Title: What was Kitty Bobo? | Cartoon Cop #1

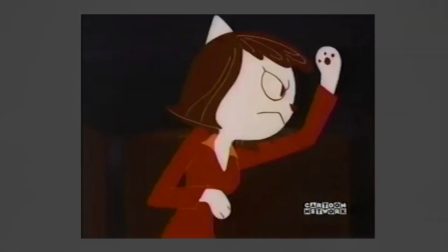(4:11)
Kitty's friends acts as supplementary devices towards the plot, providing appropriate reactions or serving as accomplices towards his plans to quote,
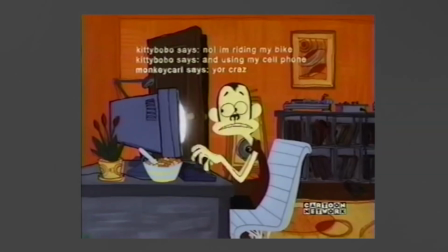(4:19)
become cool. What I would have liked from this pilot is connecting dialogue showcasing friendlier interactions between the four.
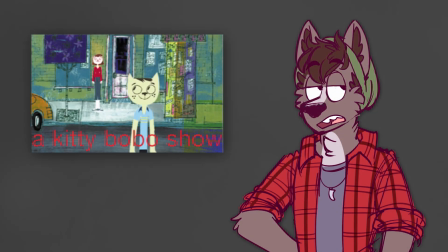(4:26)
While they are established as friends shown hanging out in different locations, a friendlier tone would have added much more to the relaxed mood of the pilot.
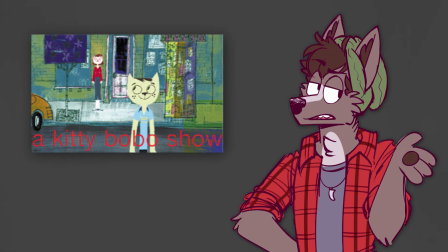(4:34)
I feel like everybody was a little bit too mean.
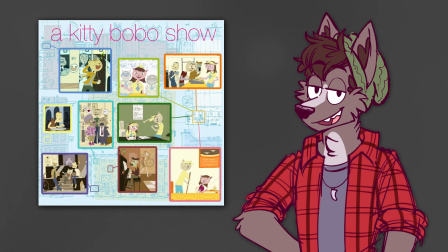(4:43)
There was not a drop of creative exhaustion with the crew. Lots of thought was put into this pilot, and it shows.
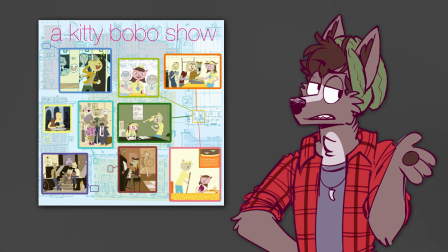(4:50)
A kiddie-bobo show, as a result, ended up very aesthetically pleasing.
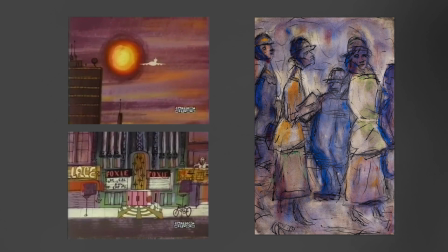(4:54)
The art styles were reminiscent of 20th century expressionist paintings, primarily due to its muted pastel color choices and quick brush strokes.
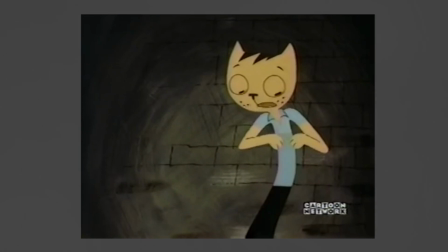(5:02)
Shot composition was very advanced for a cartoon of its time and a lot of thought and effort was put into it.
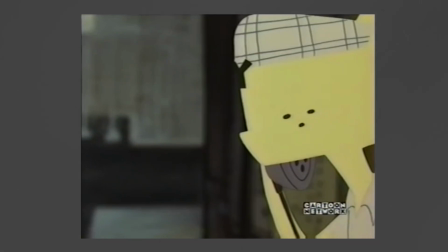(5:07)
Take note of this rack focus and how it returns focus to the characters the writers wanted the audience to pay attention to.
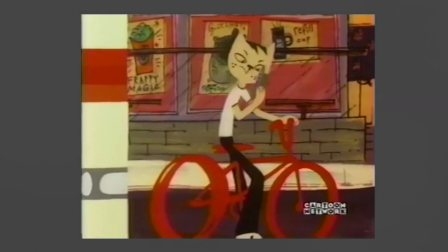(5:13)
This warp shot gives the illusion of exhaust from buses and cars from an outside perspective.
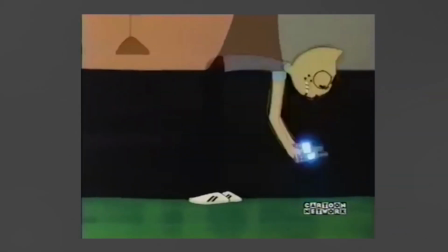(5:18)
One interesting feature was this layering effect during the movie scene, with the movie in the foreground and kidney in the background.
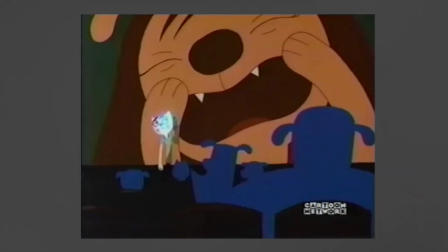(5:24)
Although it was completely unnecessary for the pilot's plot as a whole, it really shows that the creative team went the extra mile.
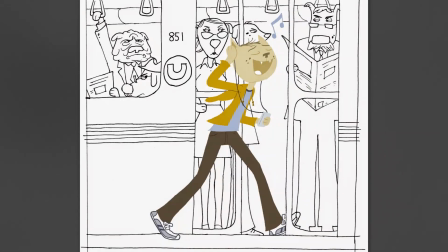(5:30)
Character design was primarily based off of Dun's work on Kimchi Girl, usually with round heads and long rectangular legs extending to the floor. Her designs give a sense of structure and change, with a mix of both rounded shapes and rectangular-based torsos slash appendages.
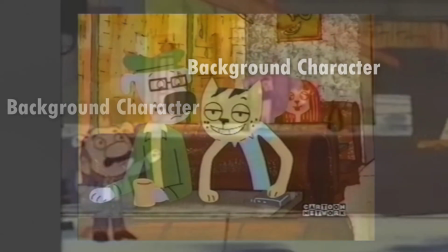(5:45)
Background characters are given similar shades of colors to highlight their roles as background characters, bringing focus onto the main characters.
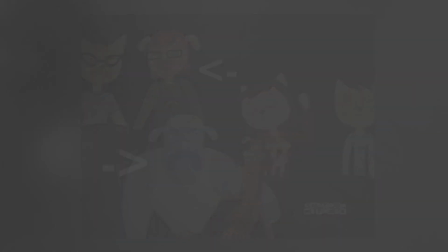(5:52)
Characters that have important dialogue or actions are given contrasted colored clothing. For example, Kitty has yellow fur but a blue shirt and dark blue pants.
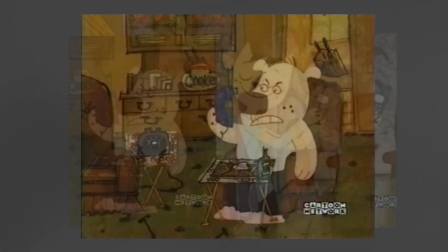(6:01)
This color scheme, interestingly enough, is also seen on his father, suggesting a close relationship with his son versus the mother.
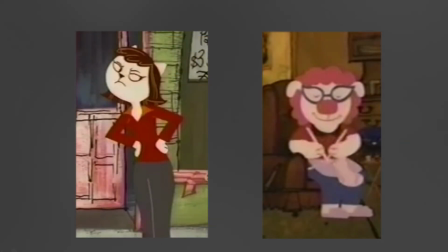(6:09)
Kitty's mother and Maggie feature a similar color scheme, with light pink fur, a red top, and navy blue pants.
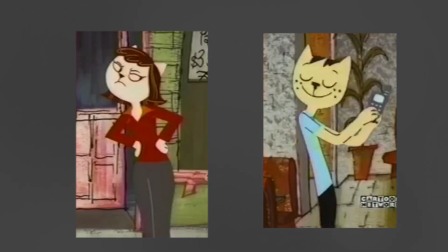(6:15)
Maybe this could secretly suggest a future relationship between Maggie and Kitty.
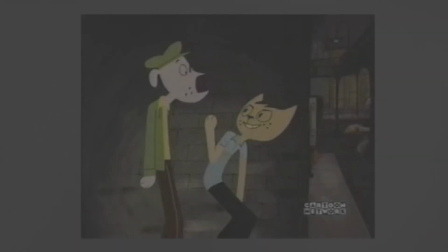(6:20)
Was this part of Duns and Kailaher's relationship? Paul's fur color is purple, while his clothing is based in green.
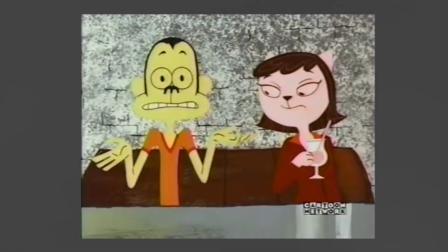(6:25)
Maggie and Monkey Carl are given the same color family, but continue the contrasting shades of colors in order to stand out.
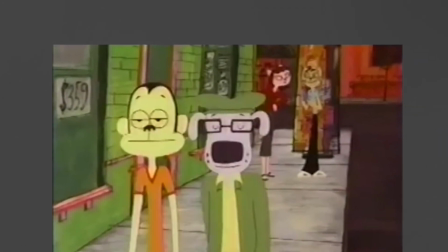(6:32)
Main characters never blend into the backgrounds and are able to stand out despite occasionally having the same color palette.
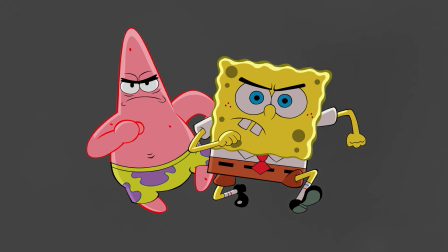(6:37)
Contrasting colors are a common theme in good character design. These techniques can be seen on other well-known characters.
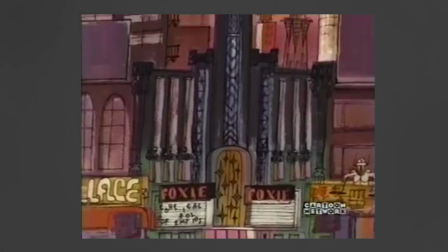(6:44)
While some of the background line art appears to seem disjunct, this works well with the artistic design of the characters.
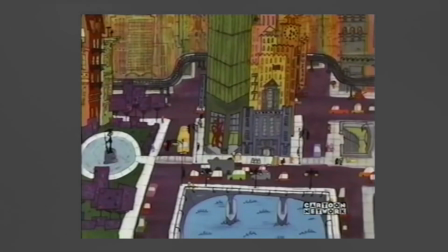(6:50)
The expressionist line quality brings the characteristics of congested and often chaotic city life into view and is reminiscent of drawings created by children.
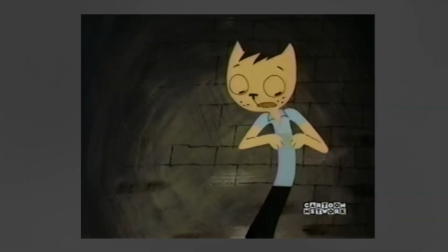(6:58)
The musical direction sublements what is happening on screen.
Never mind. Yeah man.
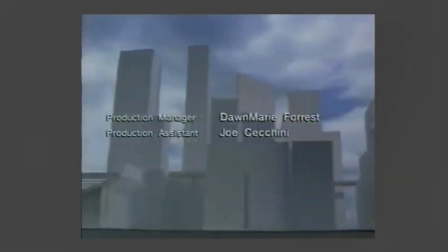(7:05) Right.
As an attestment to the ending of the show, the credits theme features declining diminuendoed chromatic scale.
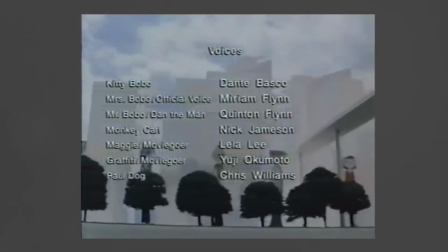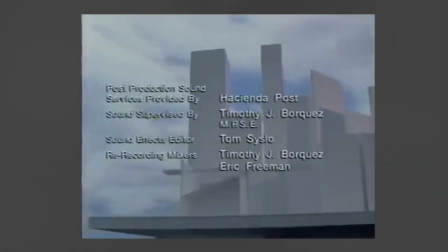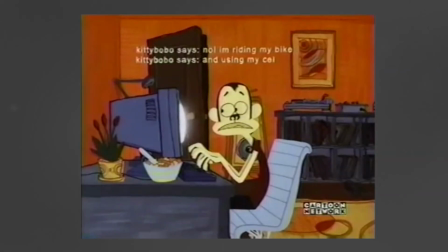(7:22)
Shifting up musical themes works in tandem with the characters on screen, and even features a trill to highlight the climaxing action.
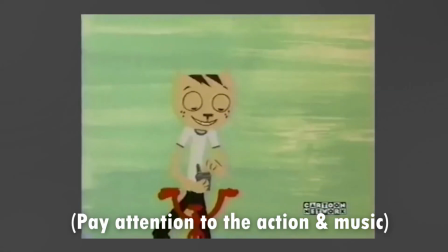(7:30) Not crazy, just really cool!
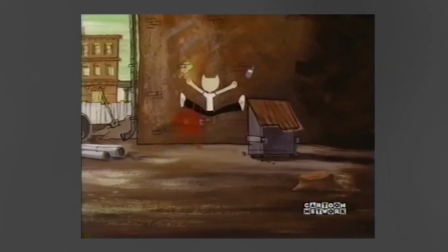(7:37)
In other words, this pilot is pretty good!
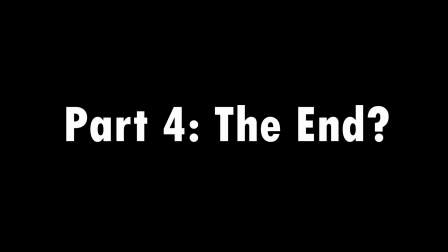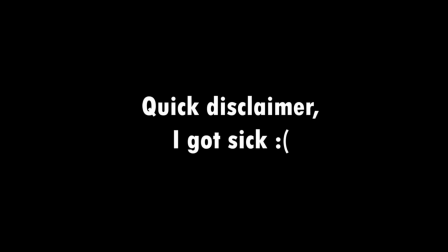(7:46)
Hey everybody, quick disclaimer before we start the last part. I recorded this part on a separate day, and I'm getting sick, so I I really wanted to get this part done with so excuse my congested sound
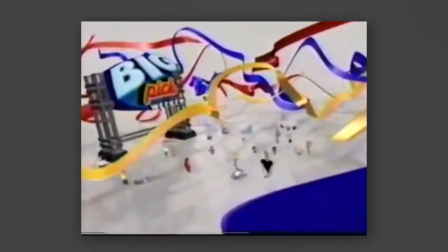(8:00)
It's the end of the big pic who won back in 2001 You may have heard it
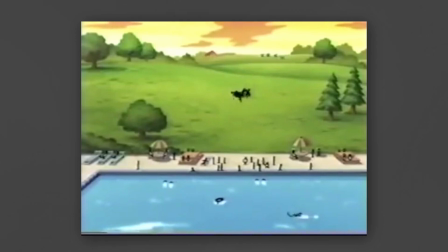(8:08)
Real life really has a happy ending and this was no exception Although it was left
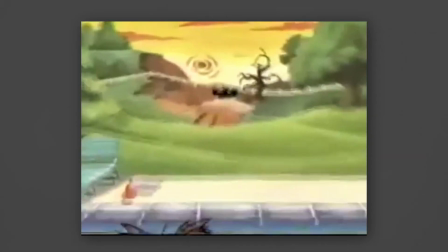(8:13)
in the number two slot the second episode of Kitty Bobo was ordered but was never produced.